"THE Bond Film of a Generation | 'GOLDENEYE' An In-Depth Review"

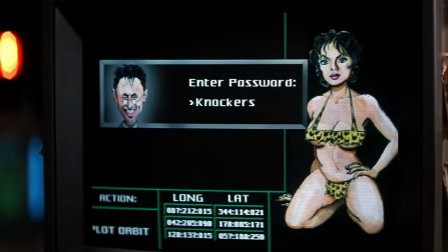Well, that wouldn't cut it in this day and age. Add a number and punctuation mark to that password, please.
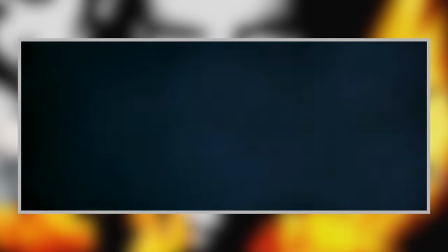Boris heads out for a cigarette, and things really kick off when the Tiger helicopter appears and Zenya and Orumov step out of it.
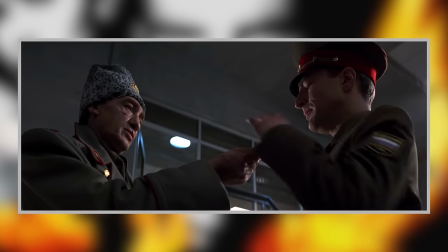The pair proceed to initiate a war simulation test. The Russians have two satellites orbiting the Earth that can be controlled through use of the GoldenEye device and keys.
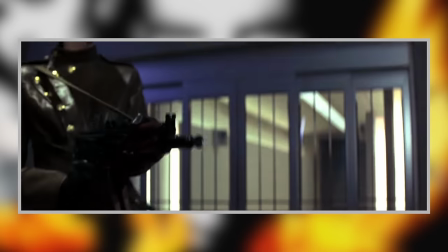Zenya proceeds to kill everyone once they get the GoldenEye, and again,
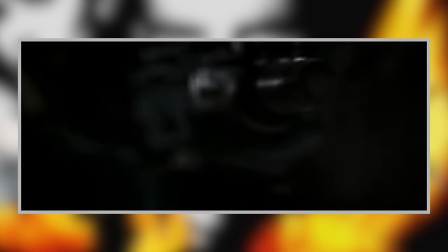this film must have been really pushing the limits on what they could get into a 12-rated film here in the UK,
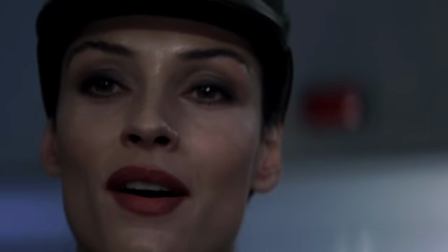because then you're practically having an orgasm after mowing down 2 dozen people with an AK-47 is pretty damn dark,
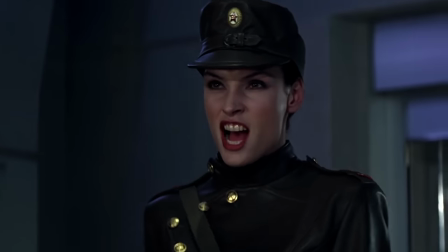and it's quite a harrowing scene. I don't know why, but the bullet shot sounds in this film really cut through to the bone.
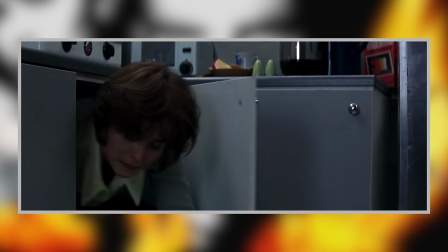Natalia is the only survivor of the attack, but one of her dying colleagues is able to raise the alarm.
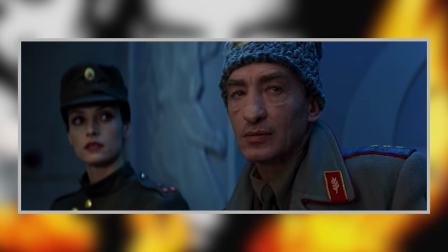I just love this bit, by the way, where Zenya investigates the sound that Natalia made in the kitchen, and Natalia's hidden away,
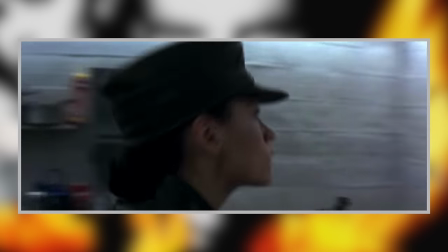and it's a really nice, tense moment, and Zenya is damn scary in this.
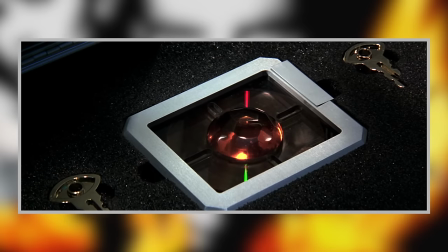She and Orumov set Severnaya as a target for one of the satellites, and then make off with the GoldenEye and keys.
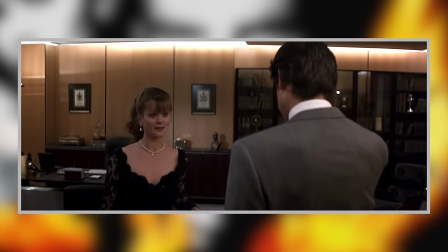This is when we cut back to Bond, who is at MI6 in London, and we meet a new Moneypenny, played by Samantha Bond.
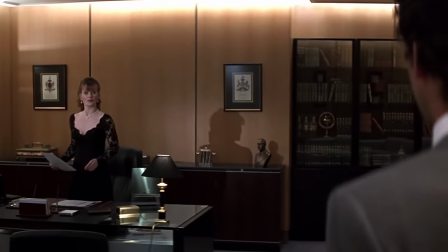I really love this scene. It's very determined to present a different Bond Moneypenny scene from what you might be used to.
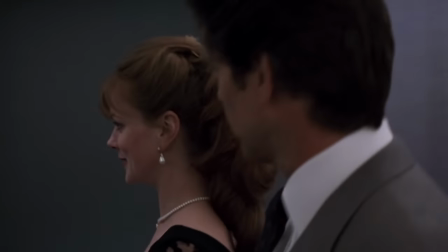Gone is the usual three-wall set feel, but instead the camera is in handheld and it's going through the rooms as the pair walk and talk,
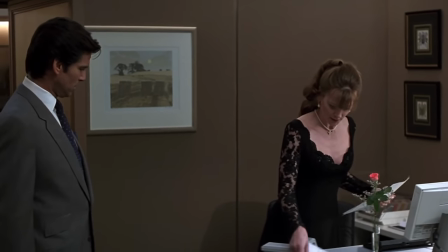Moneypenny having returned to the office from a date. The dialogue is quite spicy between them too.
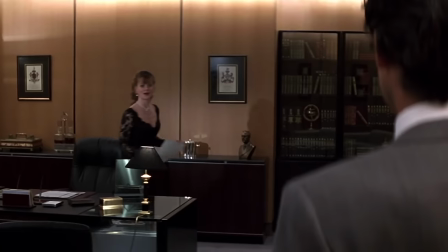There's an edge to the scene, like they're flirting clearly, but dropping, like, you know, sexual harassment into the conversation,
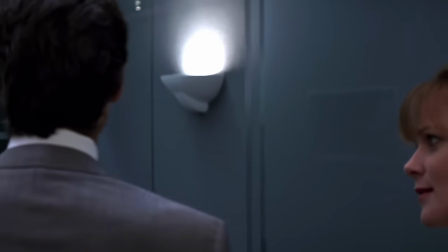the fact that Moneypenny was on a date, and is Bond jealous or is he not? It's all delivered in a very knowing way,
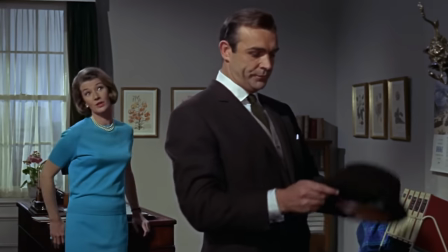which I really like, and for me harkens back to the glory days of Connery and Maxwell's chemistry, and,
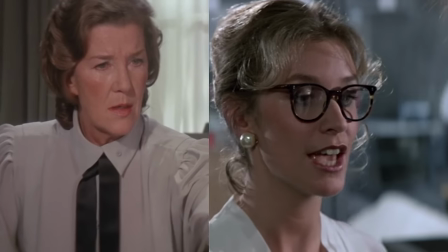you know, after the last few films when they kind of turned the character into a bit of a fawning caricature.
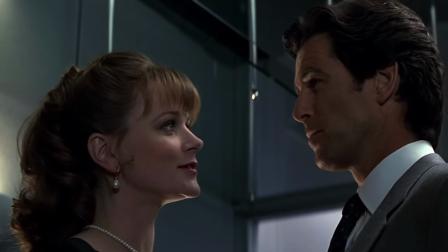I think it's a much appreciated return to form. The only thing that I do not like about this scene is the very ending.
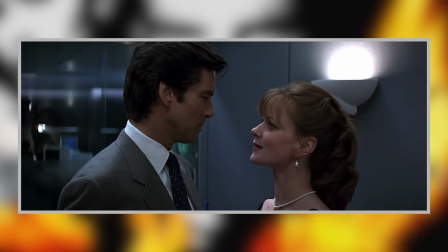The look on Brosnan's face as he walks away from Moneypenny. For the most part, I think that the pair banter very knowingly, like I say, but, you know,
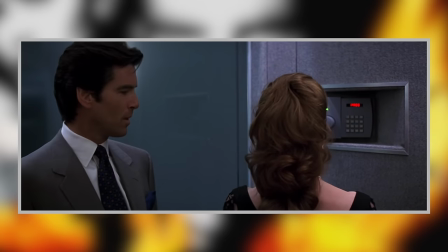Bond isn't actually devastated that Moneypenny was on a date, nor is she actually going to report him for sexual harassment.
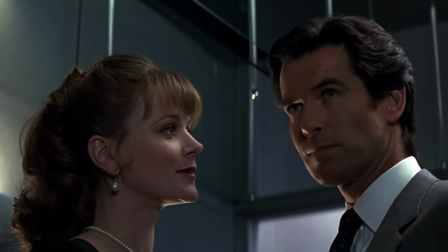But this bit at the very end where he goes off pouting, it's kind of weird because it seems like he's suddenly genuinely pissed off with her and it kills the bantery feel of the thing.
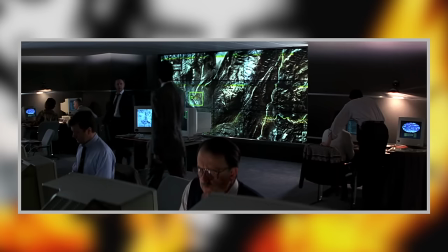Like, come on, mate, cheer up. She's not actually going to take you to HR. Anyway, Bond meets with Bill Tanner, played by Michael Kitchen, in the Situation Room.
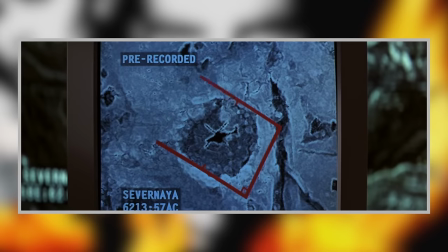Satellites picked up the Tiger helicopter in Severnaya, so now MI6 is doing some digging.
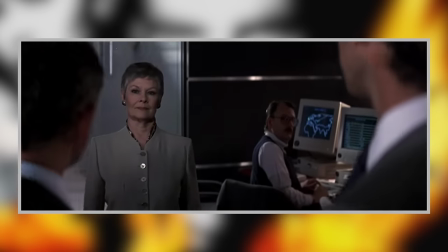The scene also serves to introduce us to a brand new M, played, of course,
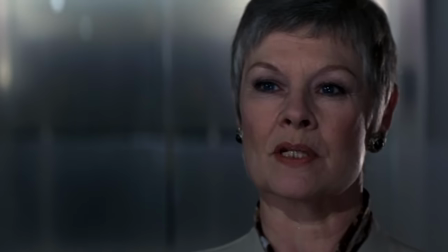by Judi Dench in one of the best casting decisions in the entire series, for my money.
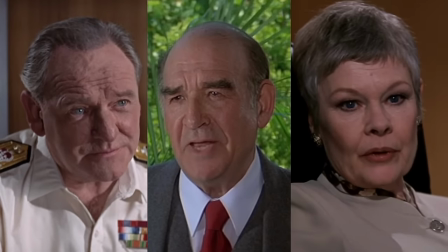And she is very much introduced as the new M, making it the first time in the series that they properly acknowledged a passing of the torch from one character to another.
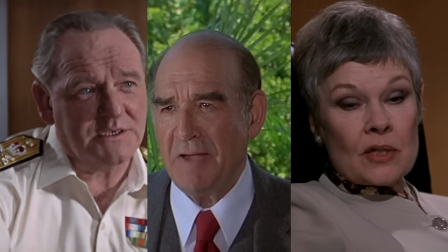I like to think of Bernard Lee and Robert Brown's M's as separate characters, but it's never explicitly stated in the series.
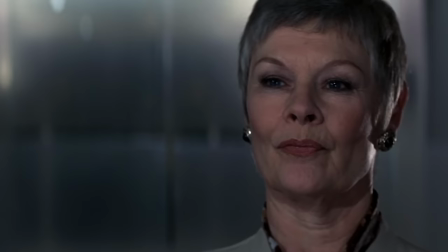But here it's like, oh wow, who's the new lady and why is she so pissed off?
Because if I want sarcasm, Mr. Tanner, I'll talk to my children, thank you very much.
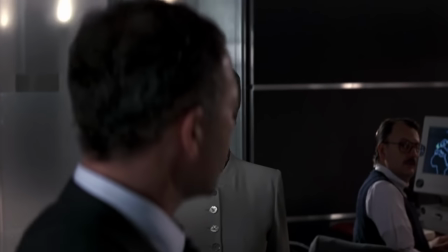She does indeed come in all guns blazing. I just want a workplace sitcom where it's her having a go at Tanner every couple of minutes.
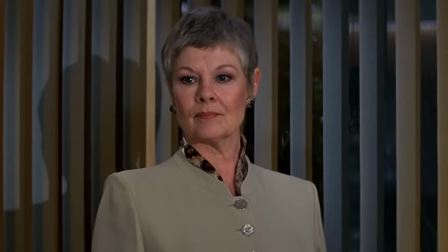They do this thing where they set her up as the evil queen of numbers, as Tanner puts it,
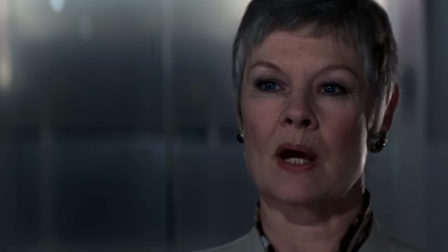and it's a setup that kind of only exists within this film, like the idea that she's driven by statistical analysis and spreadsheets.
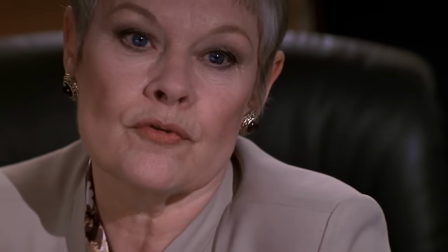There's no real arc to it.
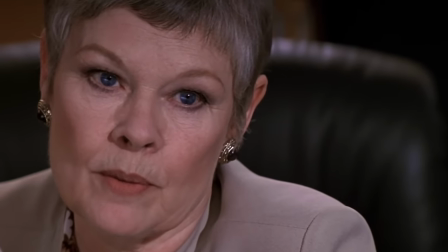I guess that they thought that they might expand on it in future films, but it never really becomes much of a thing beyond GoldenEye itself.
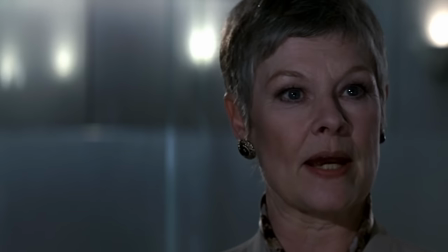It is interesting, though, that she's actually wrong about the Servanaya facility and whether GoldenEye truly exists.
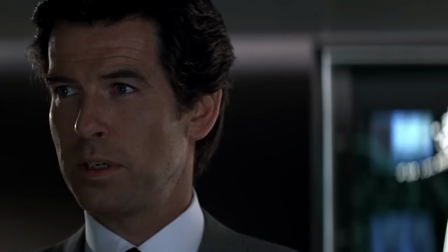It gives Bond a reason to be somewhat skeptical of her, and indeed, I think as an audience, we're perhaps not to fully trust her right away. Given how the rest of her tenure during the Brosnan era goes, I'm slightly disappointed that they didn't give the character a more complete arc in this film. But hey, I mean, come on, it's Judi Dench. Obviously, she plays the part superbly and goes on to be one of the strongest recurring characters in the series, and she goes on to deliver one of my favorite lines in this film.
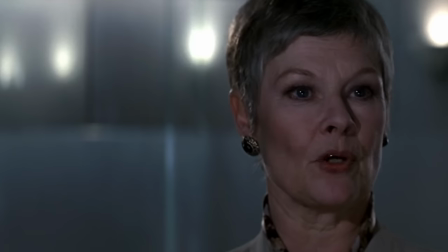Unlike the American government, we prefer not to get our bad news from CNN.